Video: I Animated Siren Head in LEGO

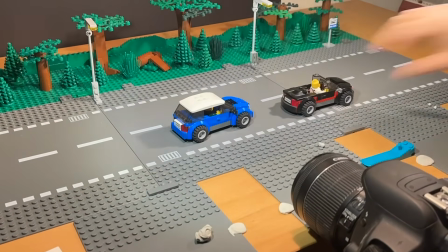We then have some running scenes where I basically did the same thing I did with the car chase scenes, moving the background but keeping the figure in the same spot in front of the camera.
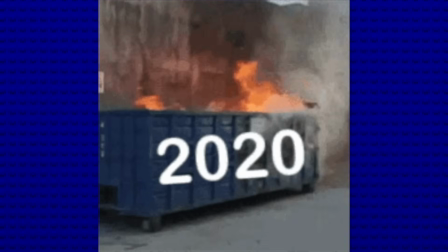I tried doing the same thing in my first Siren Head animation back in 2020, but it didn't look as good because I didn't move the figure back and forth and such.
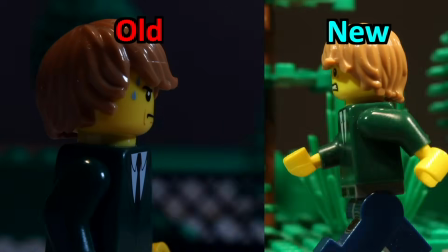The only thing I moved back then were the arms, but this time I made sure to have an up and down movement and legs moving to make it more realistic.
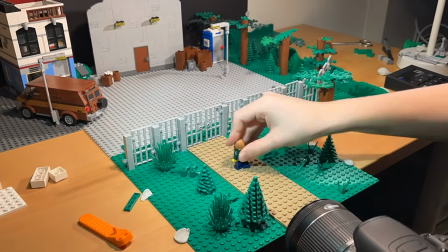Next up is the part where Pim climbs the fence to get into the industrial area, with Siren Head running through right after.
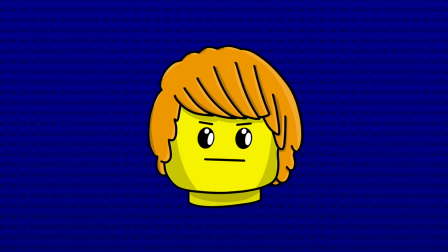And here comes one of the most annoying shots to animate. Siren Head running through the wall of the film studio.
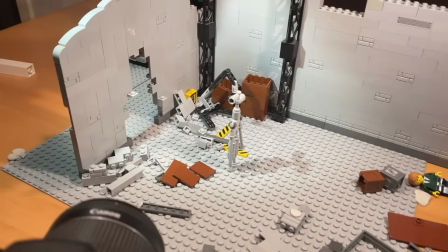There are just so many elements to animate, causing each frame to take an eternity to set up. and
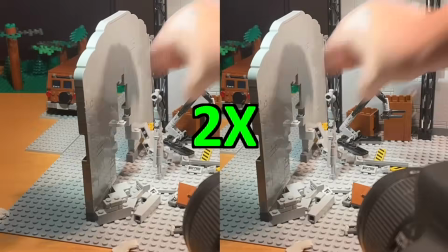I actually had to do it twice since Siren Head runs into the building and out of the building.
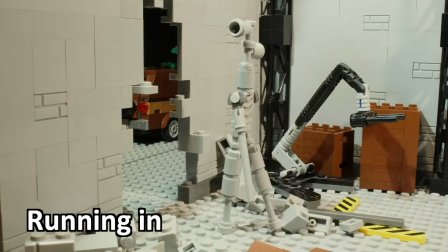I did save myself some time by not having the second part show the entire wall, instead just a small part letting me focus on a lot fewer elements to move.
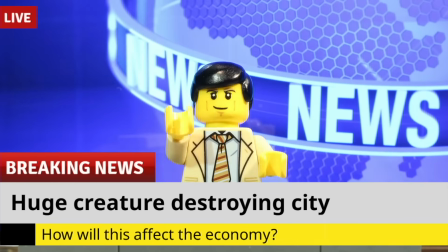For the breaking news scene, I used a similar trick used earlier in the animation with the car exploding.
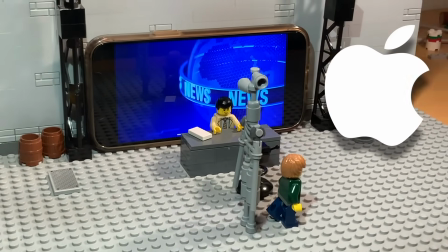Instead of using a laptop, I used my iPhone for the news background. Next up, we have some shots of Pim and Siren Head running through the area. I had a small problem though. The run cycle of Pim and Siren Head are very different.
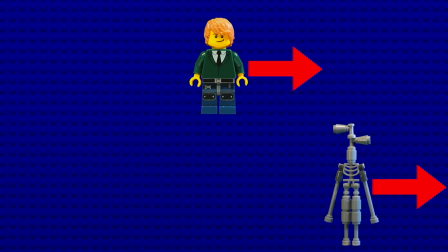Siren Head moves a lot more studs than Pim in the same time frame, meaning Siren Head would almost immediately catch up to Pim.
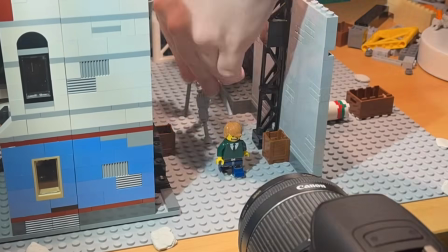So here I actually shot some of the shots separately and backwards, just so I could make sure Siren Head was at a certain distance away from Pim at all times.
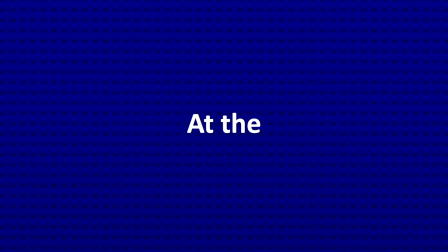Anyway, we have now arrived at the final part of the animation process,
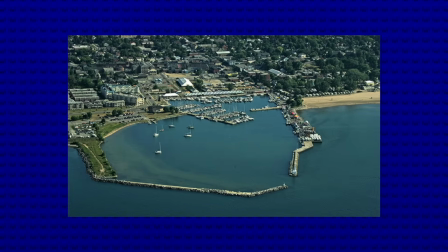the scene where Pim gets to the harbor and tries to get away on a boat. But I still didn't know what ending to go with,
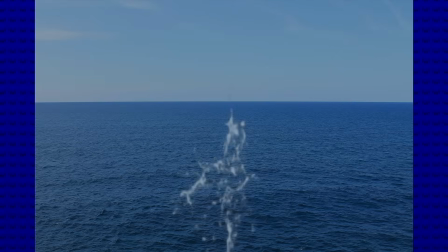the one where Siren Head falls through the pier or the one where Pim gets away on a boat.
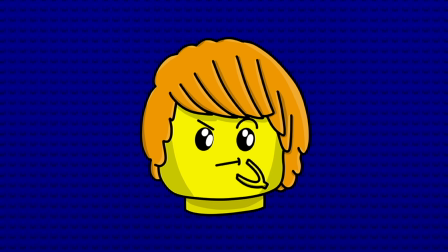After a lot of thought, I came to the conclusion that the one where Pim gets away on a boat would be a little bit boring, so I decided to go with the one where Siren Head falls through the pier.
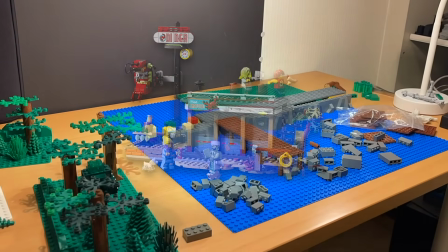I built the set for the ending, and I actually bought this hidden side set just hours before I started building the set, as I found it for a good price and needed a building in the background.
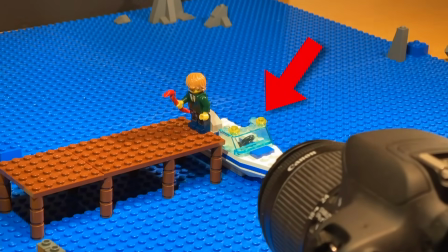I then animated the scenes I needed, and I made sure to animate this boat moving in the water just like a real boat, and I think it turned out really nice.
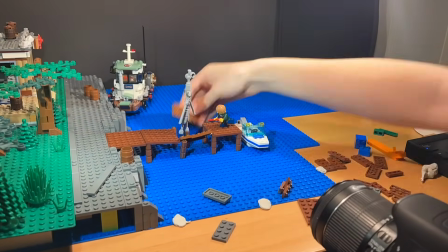And in some shots, like the one where Siren Head falls to the pier, I animated the boat swaying separately,
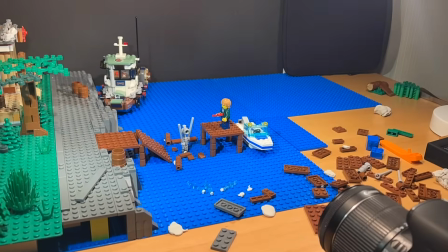just so I didn't have to think about moving too many elements at the same time.
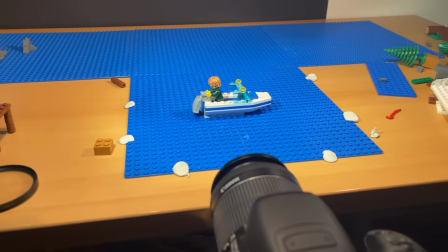I had now finished animating everything I needed, and all that was left to do was putting it all together and edit it all. I spent countless hours, 2 full days to be exact,
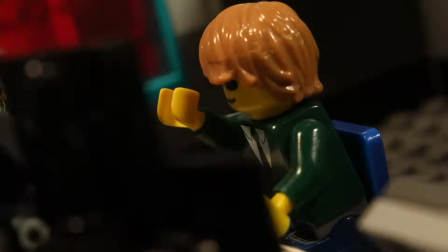pouring my heart and soul into making this animation one of my best yet, and let me tell you, it was worth every second.
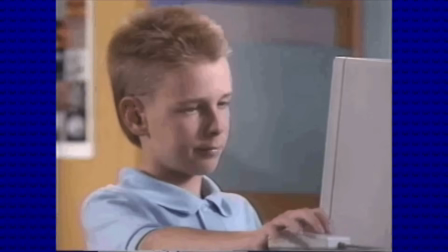But editing isn't just about putting your clips together, it's all about balancing audio and visuals.
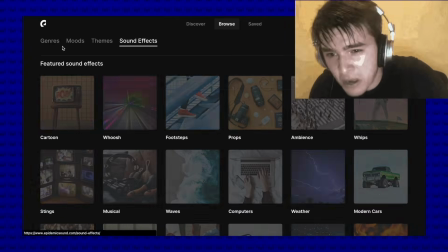I spent hours searching for the perfect sound effects and fine-tuning the audio to make sure it's just right.
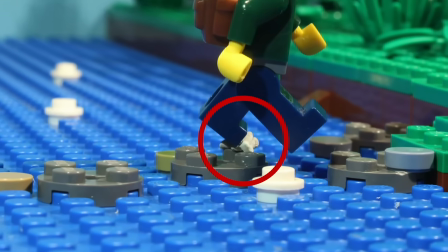But that's not all. Have you ever noticed those annoying little pieces of sticky tack holding up figures in animations?
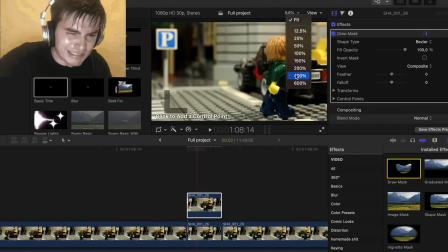Well, I made sure to spend hours masking and editing to remove every single one.
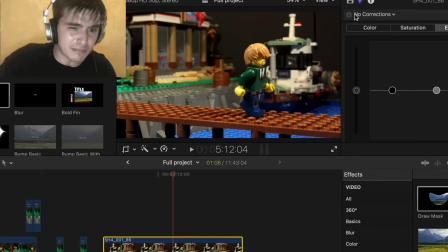It's a tedious process, but the result is worth it. And let's talk about pacing.
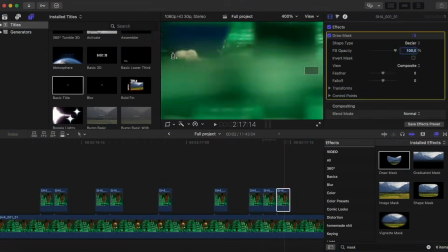Before I even began editing, the raw animation was a whopping 6 minutes long,
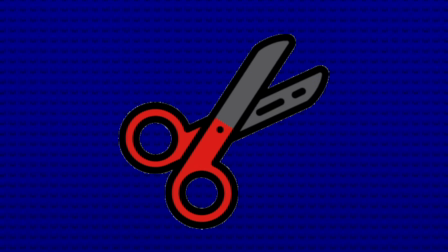but I made sure to cut out anything that slowed down the video or I thought looked off.
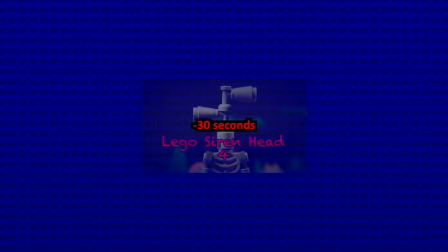And just like that, the final animation is 30 seconds shorter. In total, I took over
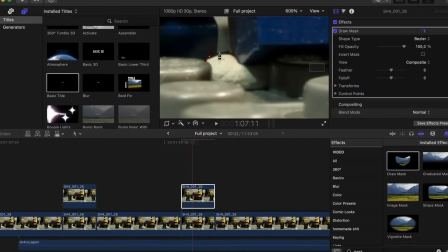4,600 pictures and managed to finish the animation and editing in just 28 days, which was just within my goal. Was all of this worth it? Well, go watch it yourself to find out.
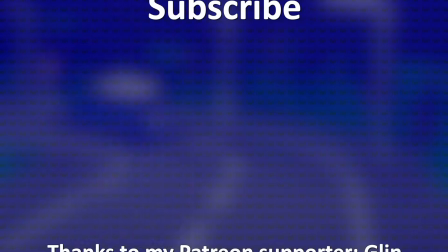Personally, yes, it ended up being one of my favorite animations in a long while, and I hope you guys also enjoyed it.
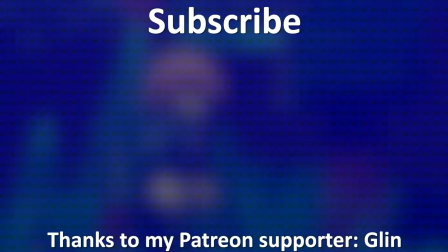I'm glad to be done with the animation, and I'm ready to get working on my next project, so make sure to subscribe so you don't miss it.